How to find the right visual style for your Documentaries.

I don't know if it's the case for you, but every time I'm about to start a documentary project,
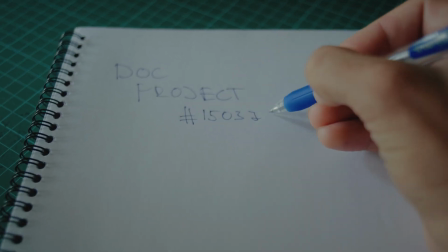4s
I find myself struggling with figuring out the right visual style for the film.
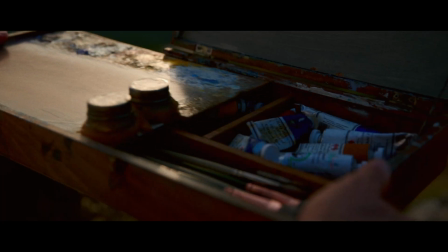10s
You know, it's kind of like being a painter and having an empty canvas in front of you
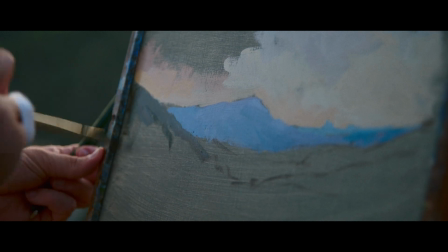15s
and trying to decide which colors and which painting technique you should use. Luckily, with every film that I create, I feel like I'm getting a little better at it. And so today I would like to share my process with you of how I find the right visual style for my films.
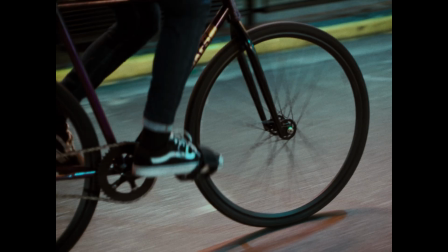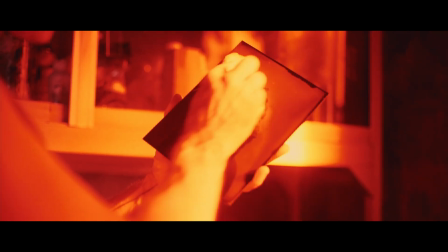As you might have noticed if you've been watching the channel for a while, I'm in my new office. And the reason for that is because we moved our houses in Bali and man, it feels really good to have a dedicated space for work. But now let's talk about why you should be creating a visual style for your films and how to do it.
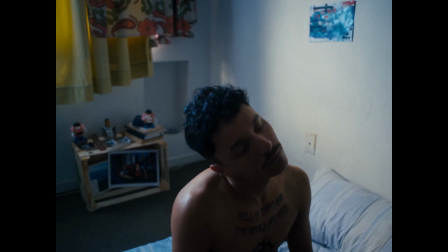63s
In my opinion, every story is different.
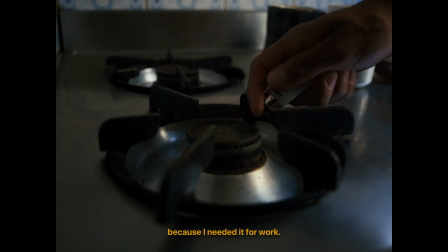65s
And by putting effort into creating a unique visual style for it, you're really making the story stand out and you're giving it justice.
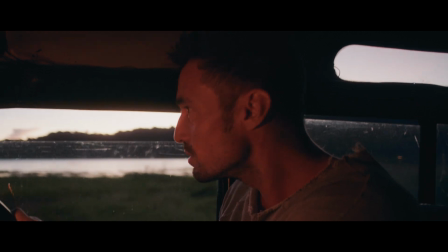73s
Plus, different styles will evoke different emotions in the viewer and also different relationship towards the character.
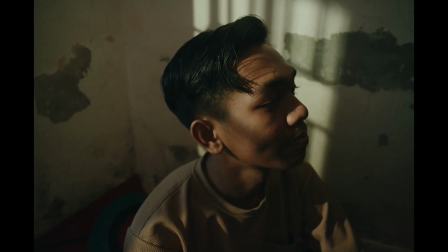80s
For example, filming on wider lenses and closer to the character will reveal more of the environment that the character lives in,
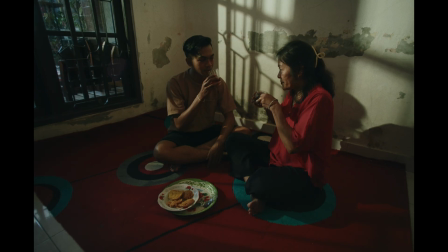89s
and it will make the viewer feel more immersed in the character's life.
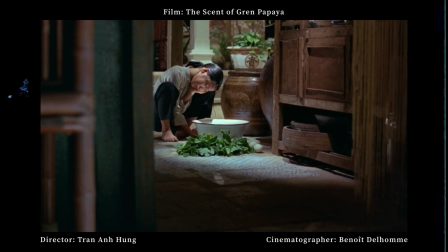92s
On the contrary, filming with longer lenses might create more of an observational feeling in the viewer. So as you can see, finding the right visual style for your film is very important. And now, let me show you how I go about it.
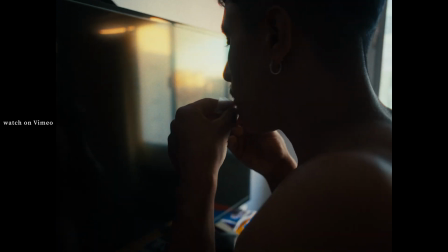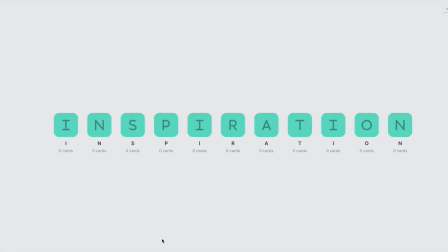113s
So for me, everything starts with collecting inspiration. And my first stop is usually Vimeo.
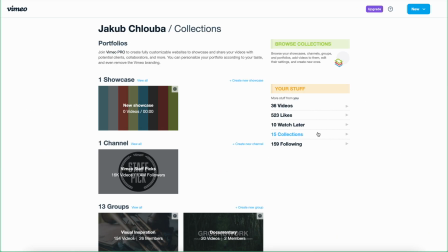119s
That's where I have my libraries and my collections. And depending on the genre of the film, and today we're gonna talk about short documentaries,
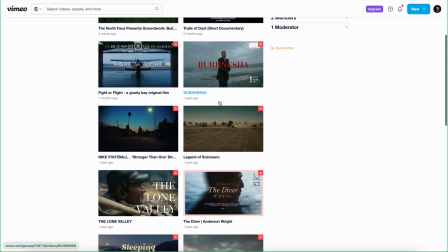128s
I would go into my short documentaries or I would go into my visual inspiration collection and I would start looking through the films that I saved.
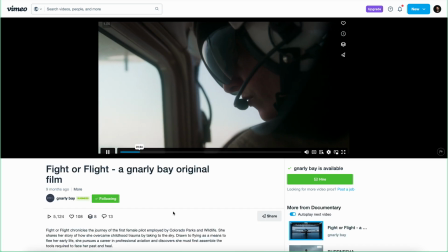136s
And I would then choose the films that I feel they could be a good inspiration for the upcoming film,
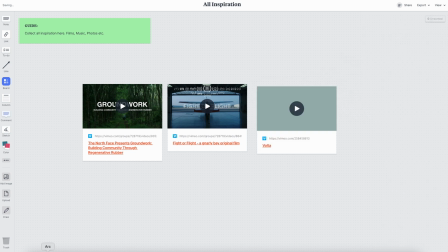143s
and I would put them all into my Moodboard board. And these might be different genres of film. You know, it might be obviously short documentaries, but these might also be commercials or branded content films. And these films might also have a different style, because at this point, I'm just collecting inspiration.
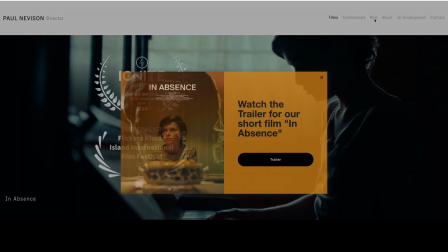160s
Apart from Vimeo, I would also think about the directors and documentary filmmakers that I like,
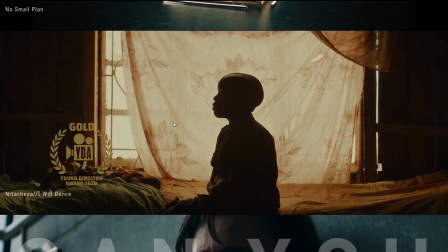165s
and I would go to their websites and I would try to find films that I feel might be a good inspiration for the upcoming project.
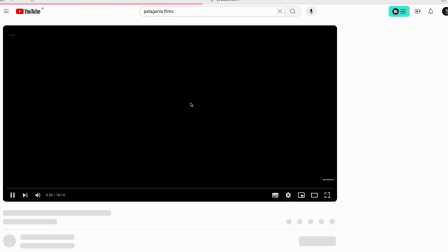172s
And I would, for example, also go to Patagonia YouTube or North Face YouTube, because sometimes these brands have really good documentaries.
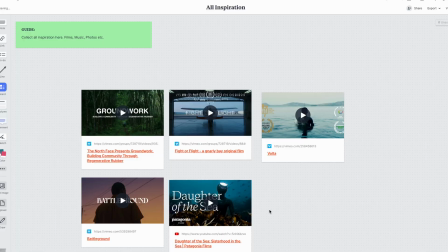181s
And if I find one that I like, I'll definitely check the director and I'll go to their website and see what other films they did. When I feel like I've collected enough inspiration,
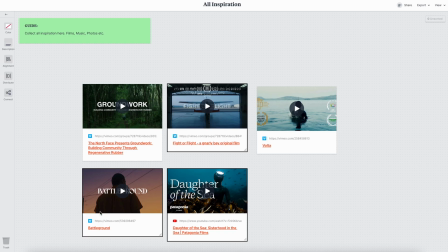190s
I'll start filtering the films and I'll really only keep the films that I feel like would be a good fit for the upcoming project.
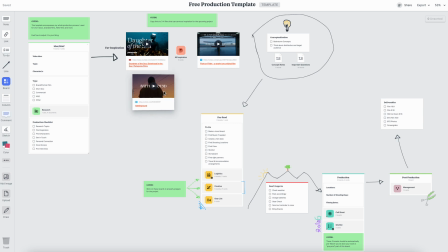199s
Usually I'll end up with 3 to 4 films, and then from there I'll start developing the mood board, the tone, and the style of the film. So when it comes to style, I always try to think about the story first. You know, how do I want the film to feel? And it usually comes down to, do I want the film to be observational or do I want the film to be more immersive?
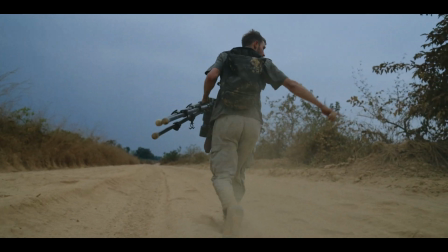221s
For most of my documentaries, I prefer that immersive style because I feel like it gets the viewer closer to the character. Next would be the tone of the film, and again, I always go back to the story. What's the story like?
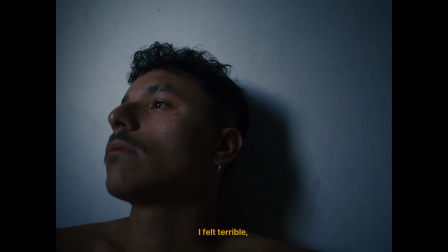234s
Is it a positive, uplifting, bright story, or is it a story where the character goes through a lot of struggle?
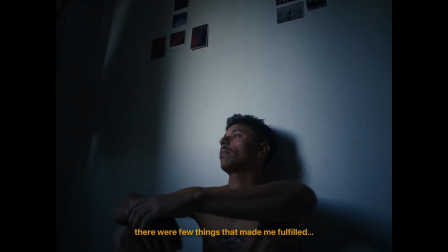240s
Depending on these, you might decide to choose a different style. And this doesn't go only for the film in general, but this could also be based on the scenes.
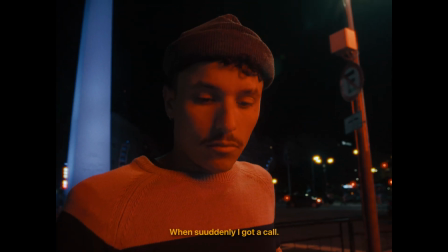250s
You know, there might be a scene which is very dark, where the character is in a low place in their life. And so for that, you might decide to go with a very moody and dark tone,
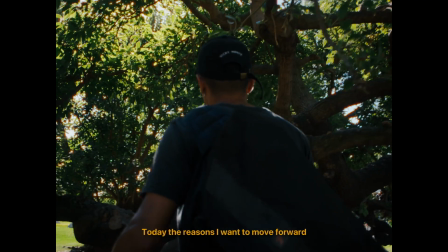261s
where there might be also a scene where the character is overcoming his or her obstacles.
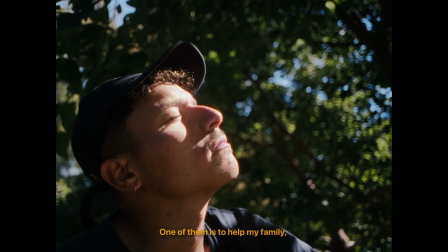266s
And you might then decide to go for a little brighter tone. Sometimes, together with the tone, I also start thinking about the music, and I'll start pulling out some references, and either I use them in the final film or I don't. But it just helps me to get into the mood of creating the tone and the mood board. When we talk about the mood board, I usually start by selecting the frames from the films that I've picked as an inspiration.
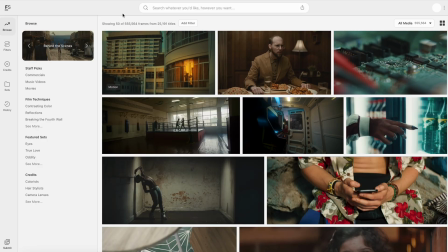292s
And then another tool that I use is Frameset.
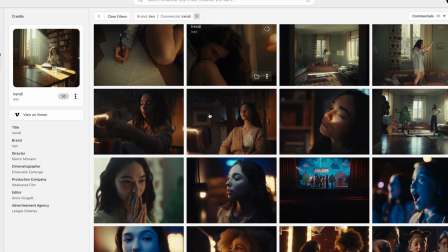295s
Frameset is basically a database of films and commercials where you can search for inspiration based on your criteria.
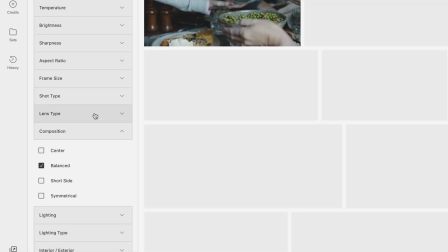302s
You can decide on the lenses, on the lighting.
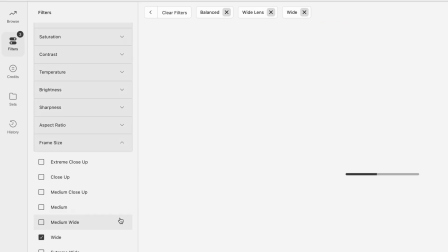306s
If you want to search for outdoor and indoor scenes, you can decide on the framing, and these features are all incredible.
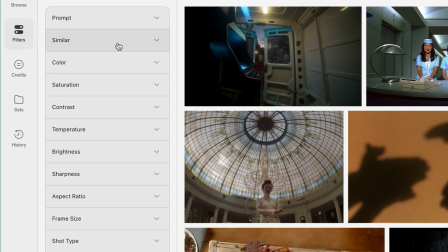315s
And I love using Frameset. But one of the features that I really enjoy using is their search engine,
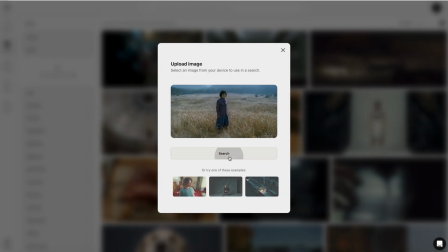322s
where you can upload a frame that you like, and then Frameset will provide you with similar frames.
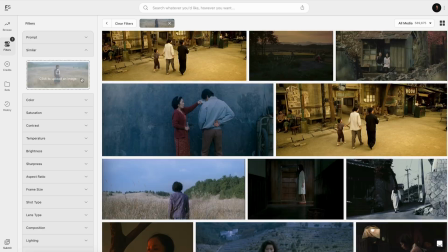327s
So this way I can basically choose the favorite frames from the inspiration films, upload them to Frameset,
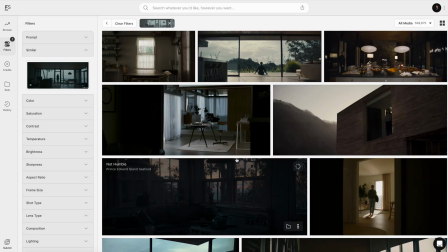335s
and then Frameset will provide me with similar frames, which I can then download,
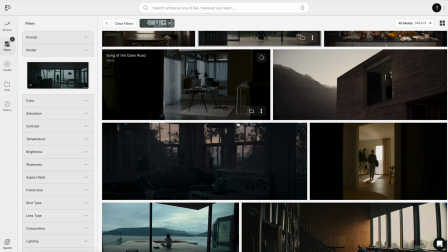340s
and I can really start putting together a mood board that will represent the film that I want to create. And if you would like to try Frameset, there's an affiliate link in the description of this video.
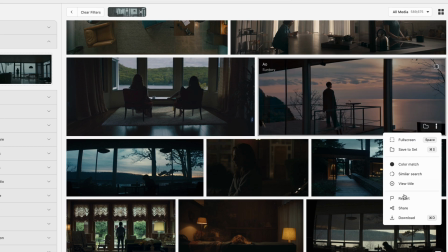350s
As I said, I love using the platform because it simplifies and speeds up the whole process of finding inspiration,
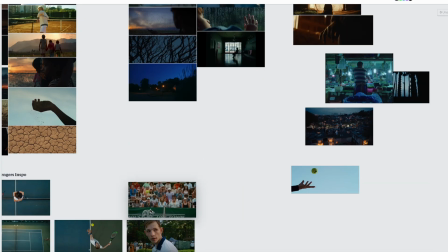356s
creating mood board, and choosing the right tone for my films. And for me, this process of finding the tone, the style, the mood board is a very organic process. Sometimes I might start with the mood board, sometimes I might start with the tone, sometimes I might start with the style. So don't feel like you just have to do it in the exact same way as I mentioned it, but try to find your own flow that gets you inspired.
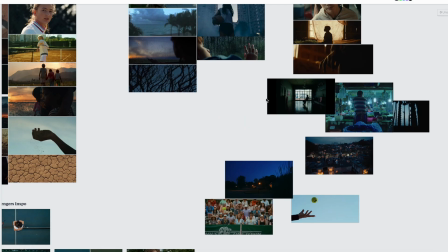382s
All right, so you've collected the inspiration, you've created your mood board, you found a tone, and the next step for me is to really deciding on the lenses that I want to shoot the project on and the proximity to the character.
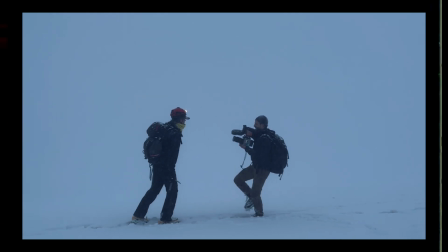395s
So when I'm deciding on the lenses for a project, I always try to think about how do I want the viewer to experience the story?
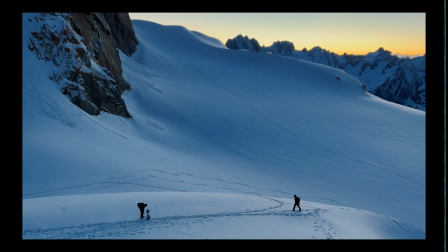402s
Do I want the viewer to experience a story as someone who's observing it from a distance,
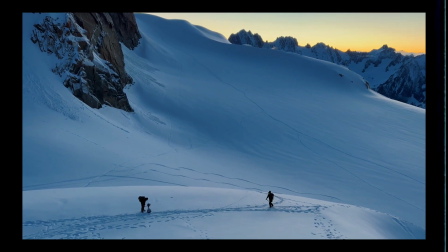408s
or do I want to immerse the viewer in the story?
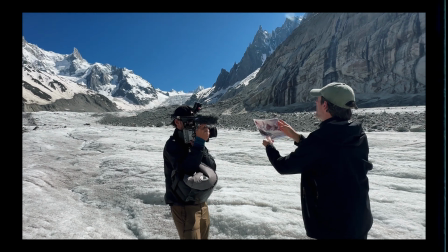412s
And usually for me it's more about the immersion, and for that reason I usually go with wider lenses between 24 to maybe 50 millimeter in focal length.
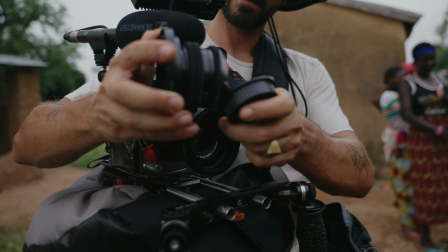422s
And for the past 3 years probably I've been shooting on my Canon FD lenses whenever I can.
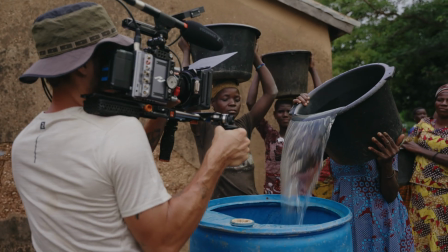430s
Not every project is suitable for prime lenses, but when I can, I try to shoot on my Canon FD lenses, which obviously are vintage lenses and are prime lenses.
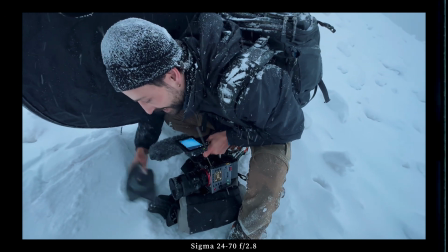439s
Recently, I've also started shooting on zoom lenses again,
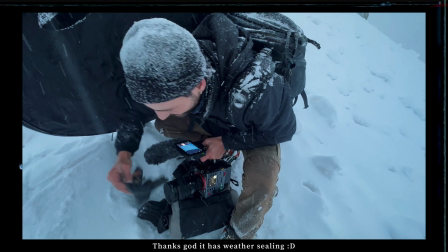443s
because I can see the benefit of having a zoom lens for documentary on your camera. However, I always try to use this zoom lens with intentionality. And what I mean by that is that whenever I have a zoom lens on my camera, I try to be intentional with the focal lengths that I use on that zoom lens.
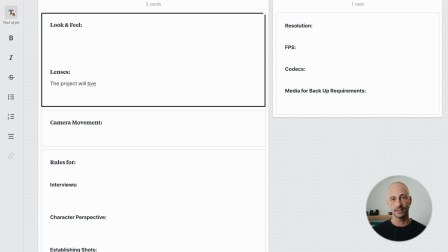463s
And usually I set these focal lengths prior to even starting the project. It could mean that I'll be shooting on 24, 35 and 50 millimeter focal lengths, and then I'll try to stick to those while I'm on the zoom lens.
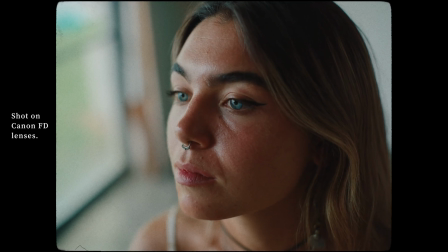476s
The second thing that lenses provide you is a characteristic look.
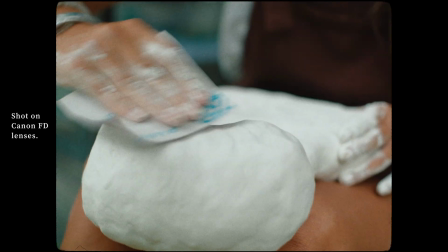480s
I don't like a very clean and sharp look, so when I'm shooting on Canon FD lenses, which are vintage lenses, that's basically sorted because they are softer and they have a little more character.